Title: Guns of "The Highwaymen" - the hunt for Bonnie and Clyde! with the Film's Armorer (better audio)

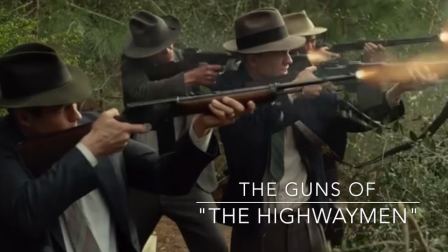0:01 Hello, welcome. Let's talk about the guns of the Highwaymen. My name is Joey Dillon.
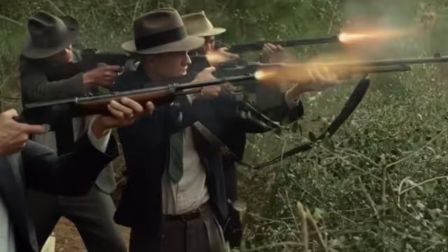0:07 I was the armorer and did some tech advising as far as the guns and gun gear go.
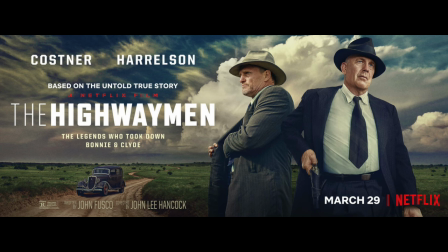0:13 I love doing historical films. That's sort of my specialty. And it was an absolute blessing to be a part of Netflix's The Highwaymen.
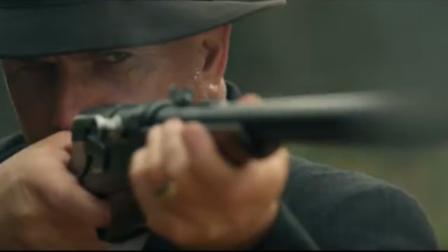0:22 I can't thank everyone enough for bringing me on board and letting me do this.
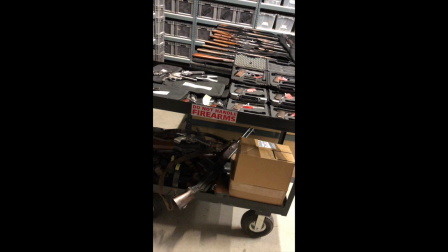0:26 now when you get a script a lot of times specific things are written as far as the weapons go and then there are creative entities involved and
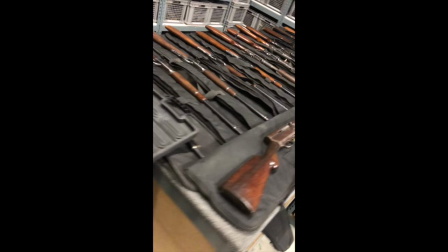0:34 everybody puts their two cents in as the film gets made i put in my two cents about what was historically accurate but you know in the
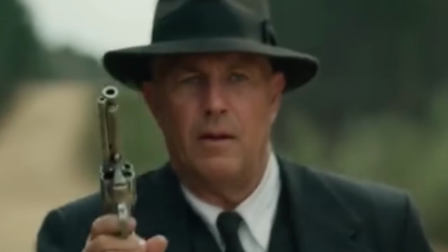0:42 end it wasn't a hundred percent accurate but it was definitely entertaining and it was an absolute blast to work on.
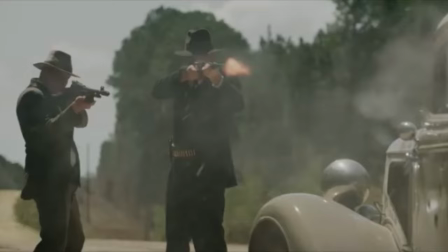0:50 I work with independent studio services, pretty much a one-stop shop for anything you need in the film industry, especially prop-wise.
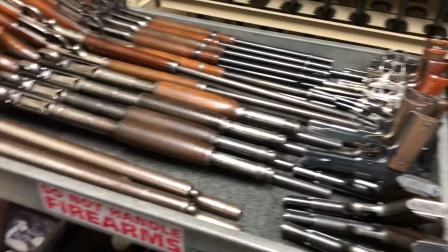1:00 Their armory is no exception, and they got pretty much everything, and if they don't have it, they'll make it or they'll get it, and here
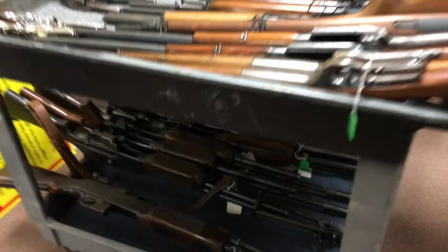1:10 here were my gun carts when I was getting ready for the film, doing a little bit of shopping.
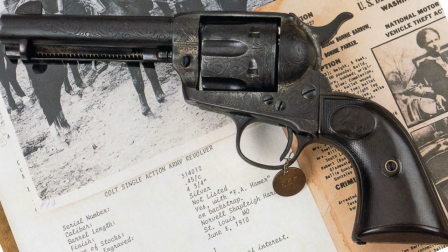1:18 now let's talk about old lucky here are some actual photos of the
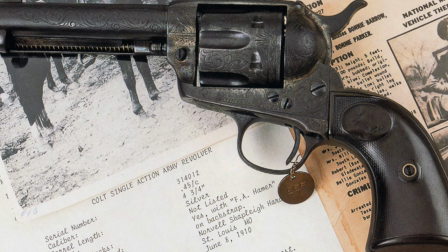1:24 actual frank hammer gun now this was a colt single action army 45 caliber
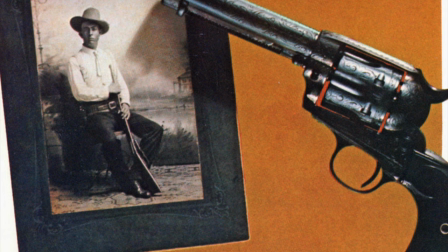1:29 it was given to him as a gift by a very appreciative county attorney in 1910
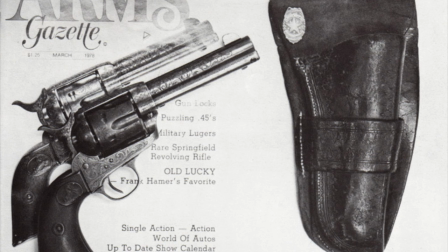1:35 it was originally nickel plated he wore this gun well into his
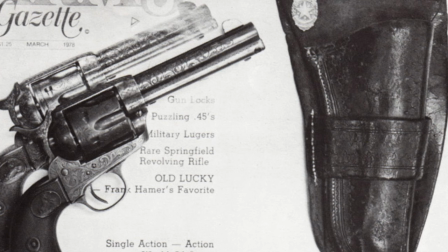1:41 old age despite the film sort of showing that he put it away and wasn't as good as he used to be
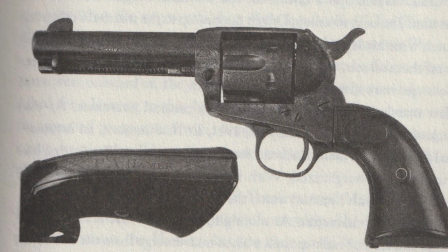1:47 by his son's account he wore this thing in his waistband even as an old man and
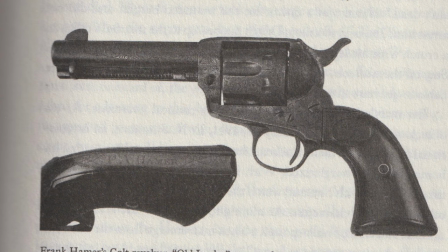1:53 so a lot of the nickel has been worn off it shows hard black rubber grips
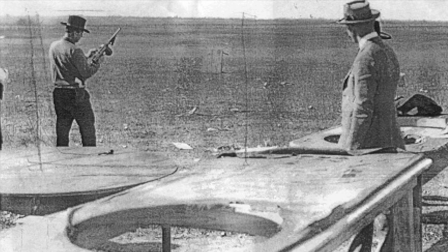1:59 i've read accounts that originally it had ivory or pearl and
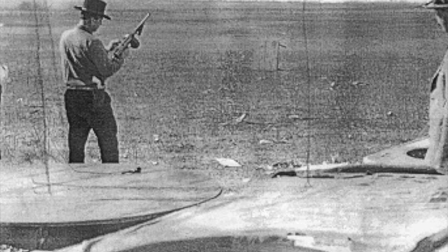2:05 you can debate that but here's a photo 1921 frank hammer wearing
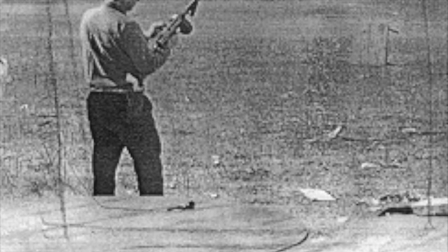2:10 old lucky obviously white grips so basically i told the director look you
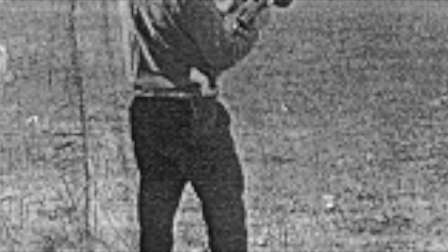2:14 aesthetically speaking you can get away with whatever you want you want black ivory or pearl
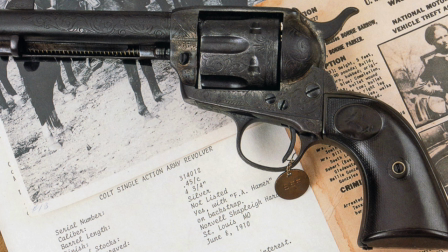2:20 now old lucky originally was c engraved and basically there were different levels of engraving from the factory you had a b and c a
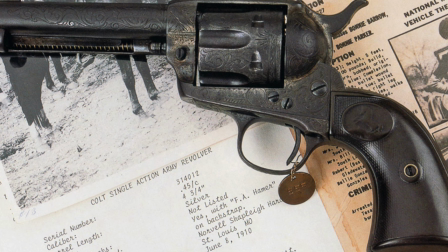2:28 25 engraving b 50 coverage and c 75 engraving
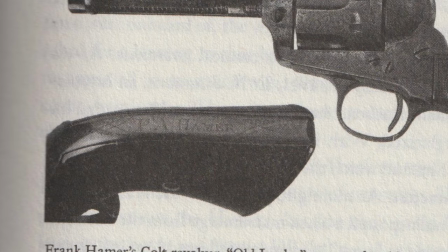2:35 coverage the attorney who gifted this weapon also had the backstrap engraved and
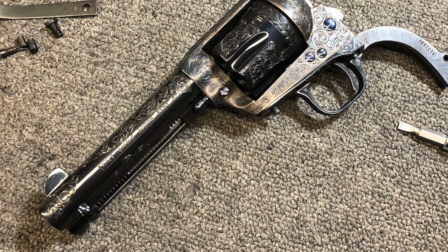2:42 it said f a hammer for frank hammer's
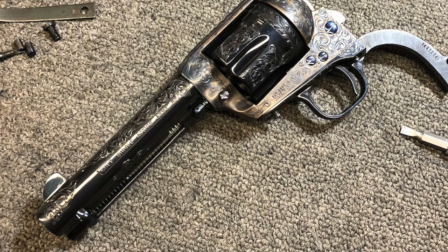2:48 old lucky in the movie we didn't have the time uh nor the budget to match engraving for engraving specifically and exactly on the
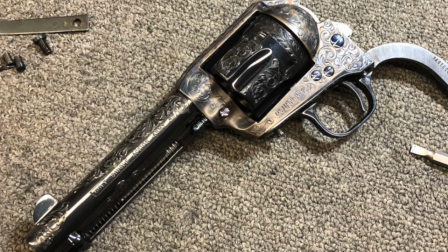2:56 history from the historical firearm to the one we use in the movie uh but basically my buddies at iss independent studio services were cool with ordering one that I found
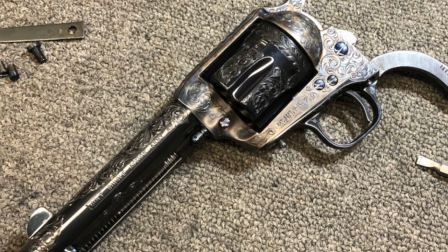3:05 online that was already three-quarter engraved. It was a genuine cult. I do a lot of westerns.
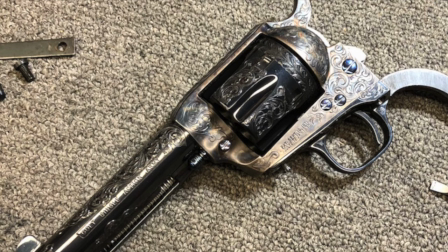3:12 I love the old films, like I said, and I use a lot of the Italian clones, which are great and fine,
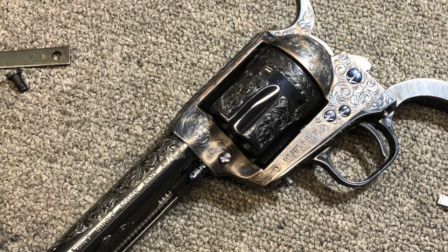3:18 but I knew that this gun, being like King Arthur's Excalibur, may have some extreme close-ups and a lot of glory given it,
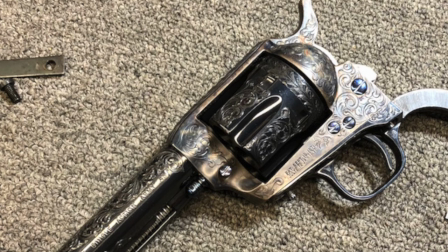3:26 and I wanted to make sure that if we got close with the camera,
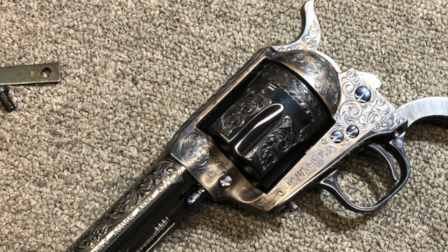3:31 we wouldn't see any Italian marks or anything getting in the way of a pure, genuine Colt.
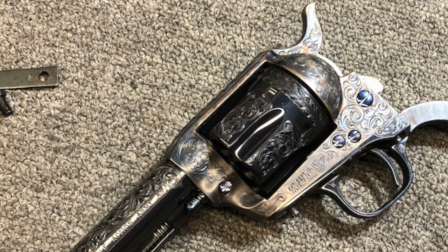3:36 So we found one that was three-quarter engraved. Now this one was blue in color, blued in color case hardened.
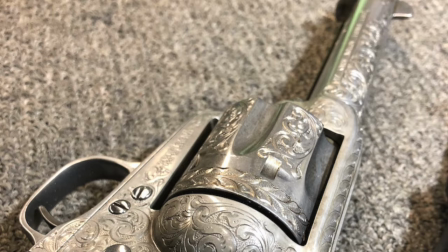3:42 And with a little trick, I was able to strip it down to what we call in the white, which gave it a really nice sort of antiqued, worn look to it.
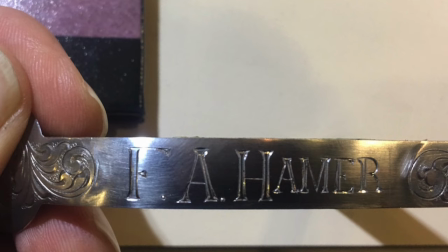3:52 ISS sent out the backstrap and had it engraved. And the director thought, you know, pearl grips would look nice.
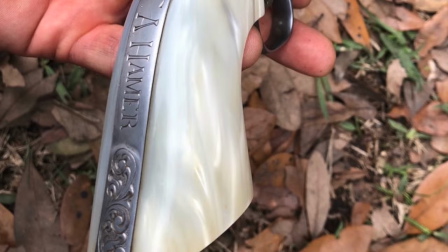3:58 So I fit a set of imitation pearl grips to it, used a little bit of shellac to give it a sort of yellowed, aged look,
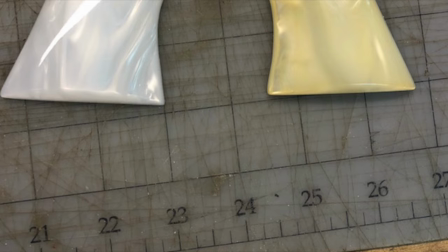4:06 and made it look a little more like realistic pearl grips.
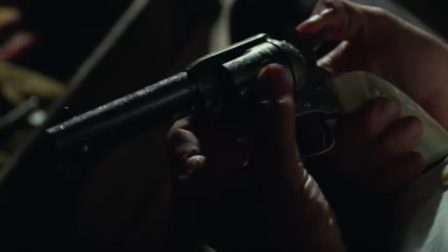4:11 It actually brought out a bit more of the pearl with the shellac on it, I think, than the plastic look it had before.
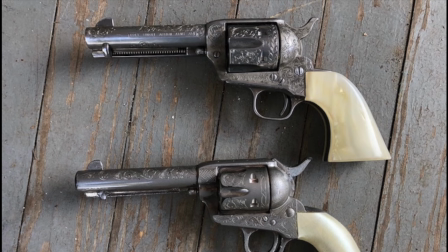4:21 Now this shows the rubber gun, the double to the Hero.
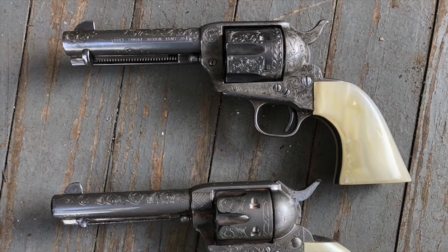4:27 A lot of times we'll have a backup to the hero. On this movie we had only the one hero gun for old Lucky.
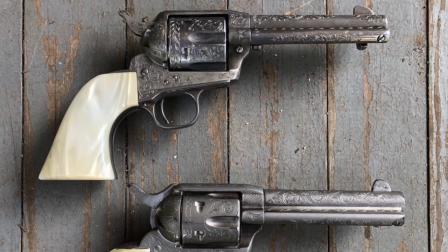4:34 Any of the stunt work scenes, we may have the rubber one.
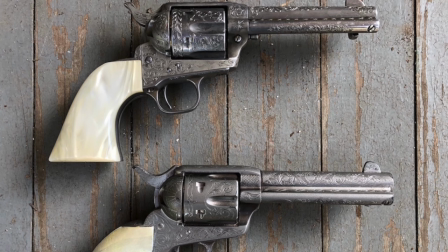4:37 There was an ultra soft rubber present as well, depending on how close it got to someone else's face or any of the stunt work or things like that.
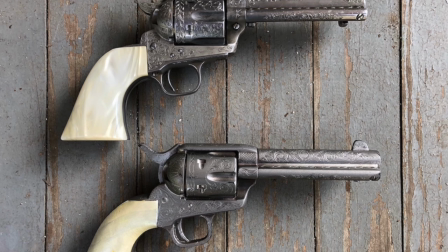4:46 Now, costs are like carrying the real gun at all times if possible, even if the camera wasn't close enough to tell.
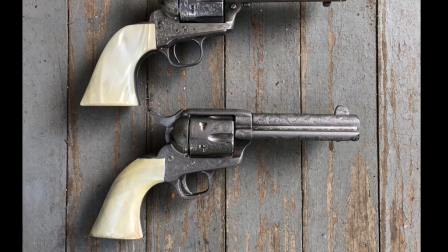4:52 Woody actually asked for the rubber gun as much as possible. I guess you don't need the extra weight hanging in your trousers if you don't need it.
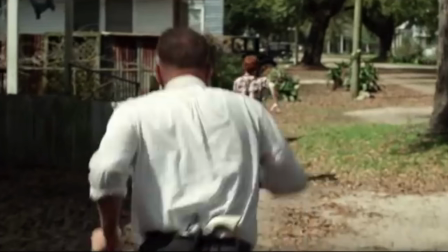5:01 Now, I had an extra set of grips I did make for the Hero Hamer gun, just knowing that if I didn't have a backup to the gun, I better have backups to the grips,
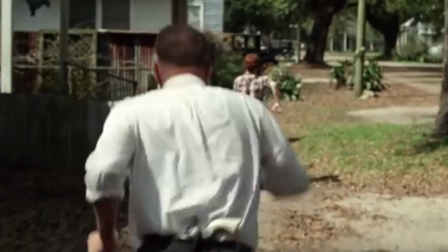5:11 and that if it ever came to a point where the gun dropped and the grips broke, I'd have to swap them out pretty quick and I'd be ready for it.
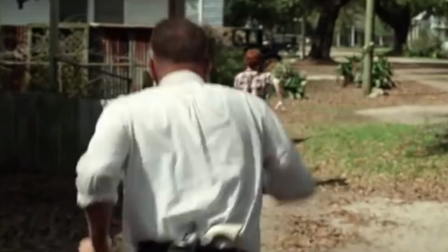5:18 Now, the gun did come out of Costner's pants once while he was chasing the red-haired kid.
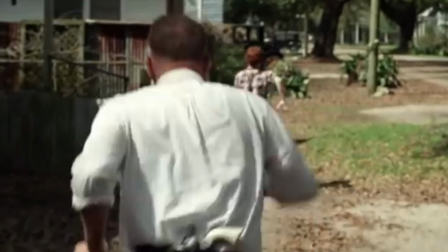5:24 uh yeah made me cringe as it tumbled across the concrete and i can't believe it was a miracle amazingly the grips were fine the gun was fine
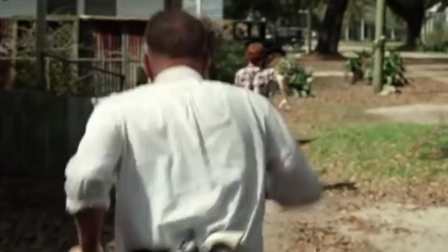5:32 i i don't know it was a it was a miracle but every take after that i said you better use the rubber gun uh while you
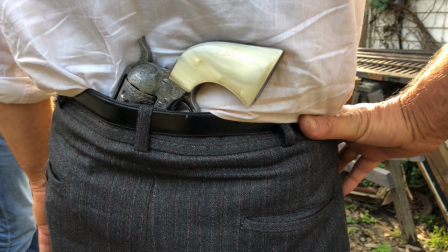5:40 run after this kid and although they decided or kevin and everybody decided he'd wear
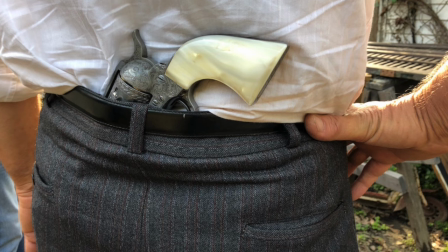5:45 the gun in his waist pants not in a holster and definitely not a gun belt with his suit.
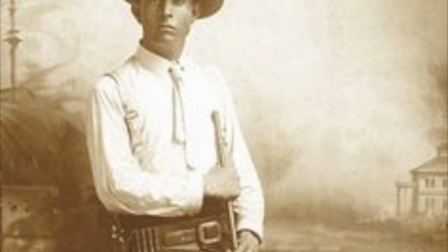5:51 He did like before the ambush scene, he'd be dressed a little more for business.
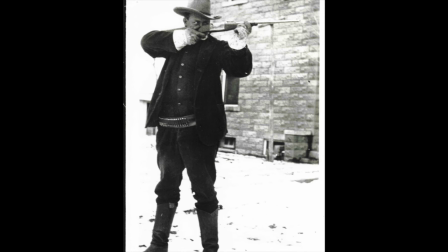5:57 And Kevin liked the old pictures of Hamer and his gun belt he wore with the rifle cartridges on it as well, which all he made is pretty awesome.
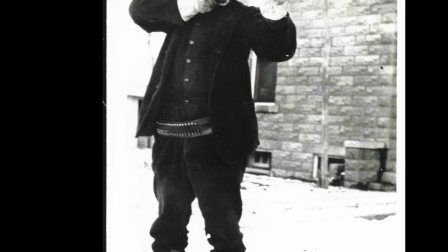6:07 And he did like also some of the pictures where Hamer was actually wearing it backwards, buckle in the back, cartridges in the front.
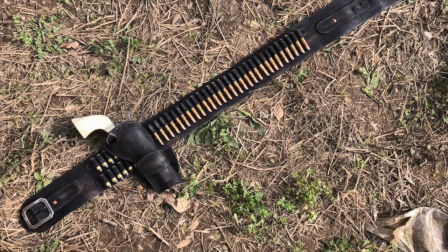6:14 And that's what we did. My buddy, David Carrico, who makes a lot of the gun leather for a lot of the westerns I work on stitched up a really cool belt
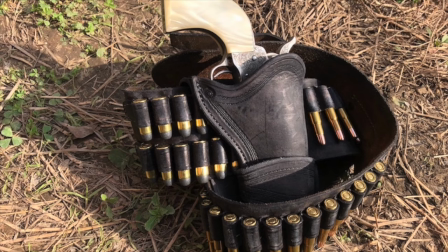6:23 and I got the Remington dummy rounds in front
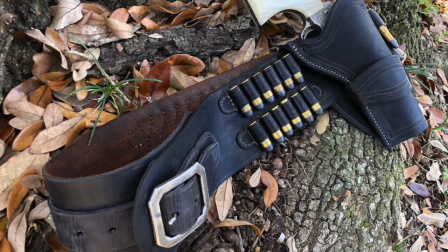6:26 for the rifle he would use at the ambush and I also had David throw in a couple rows of the .45 Long Cole near where Old Lucky would be sitting
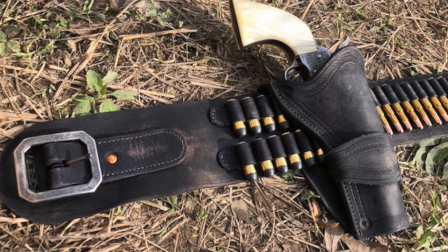6:36 sent me a really beautiful belt and then I set to aging it and distressing it so it looked like it had seen some
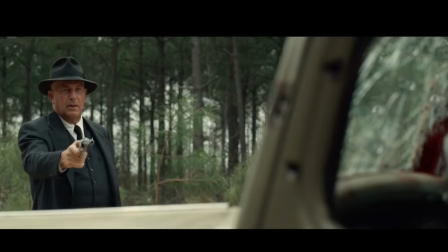6:43 miles on the trail now there is some debate historically whether Hamer carried Old Lucky the day of the
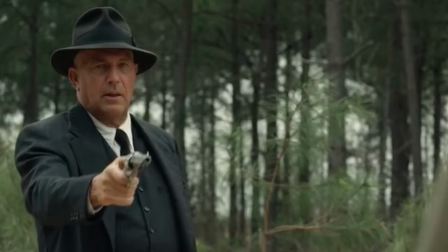6:49 ambush as his backup pistol or if he actually carried a 1911 model Super 38.
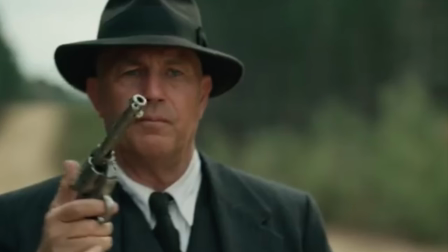6:56 Basically, we went with Old Lucky. It just fit the movie better. I think it fit Hamer's character better.
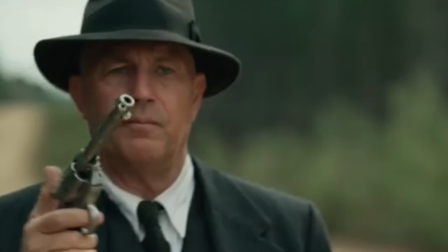7:03 Again, he carried Old Lucky until, I mean, well into being an old man. So he didn't carry a 1911 in his trousers the rest of his life.
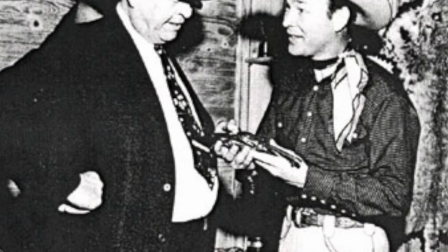7:11 I think this was the gun and it was just part of him.
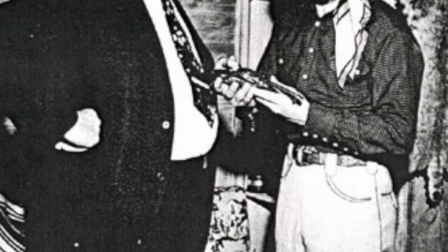7:17 So I think second nature, I think he would have carried old Lucky.
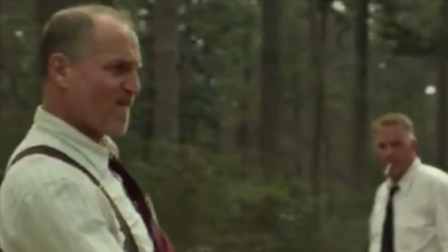7:23 I chose another 1873 model Colt single action army for Manny Galt,
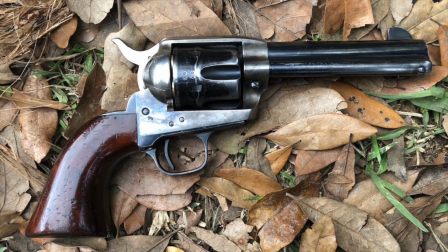7:30 figuring he'd just grab what he's been used to his whole life and what was left over from the days he served as a Texas Ranger.
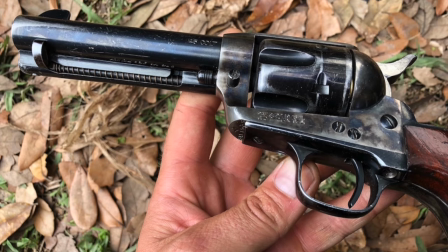7:37 So I chose a gun that looked a bit haggard and worn, something he'd had for a long time.
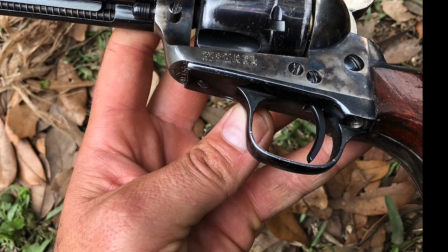7:44 This is an Italian clone, but it looked the part. Woody decided he would also carry his gun in his pants.
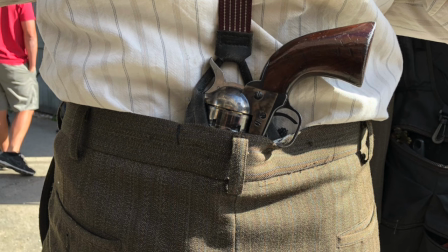7:51 Sometimes he would carry it in the front, sometimes in the back. In the back, we had the luxury of part of the suspenders to help secure the gun.
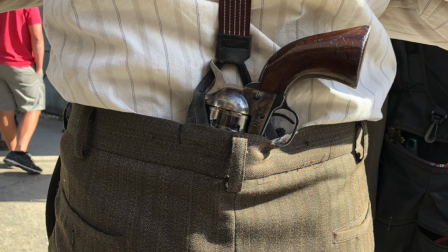8:00 But they sewed sort of a sock-like pouch in the front for the barrel to slide into like a holster.
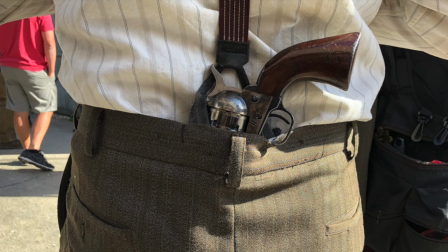8:06 Because without a belt, this thing would just not stay in his pants. and it would end up down through his pant legs down to his ankle.
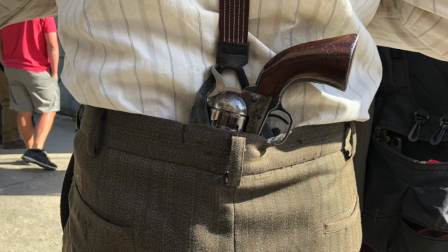8:15 So they did a little bit of trickery there to keep it staying in his waistband.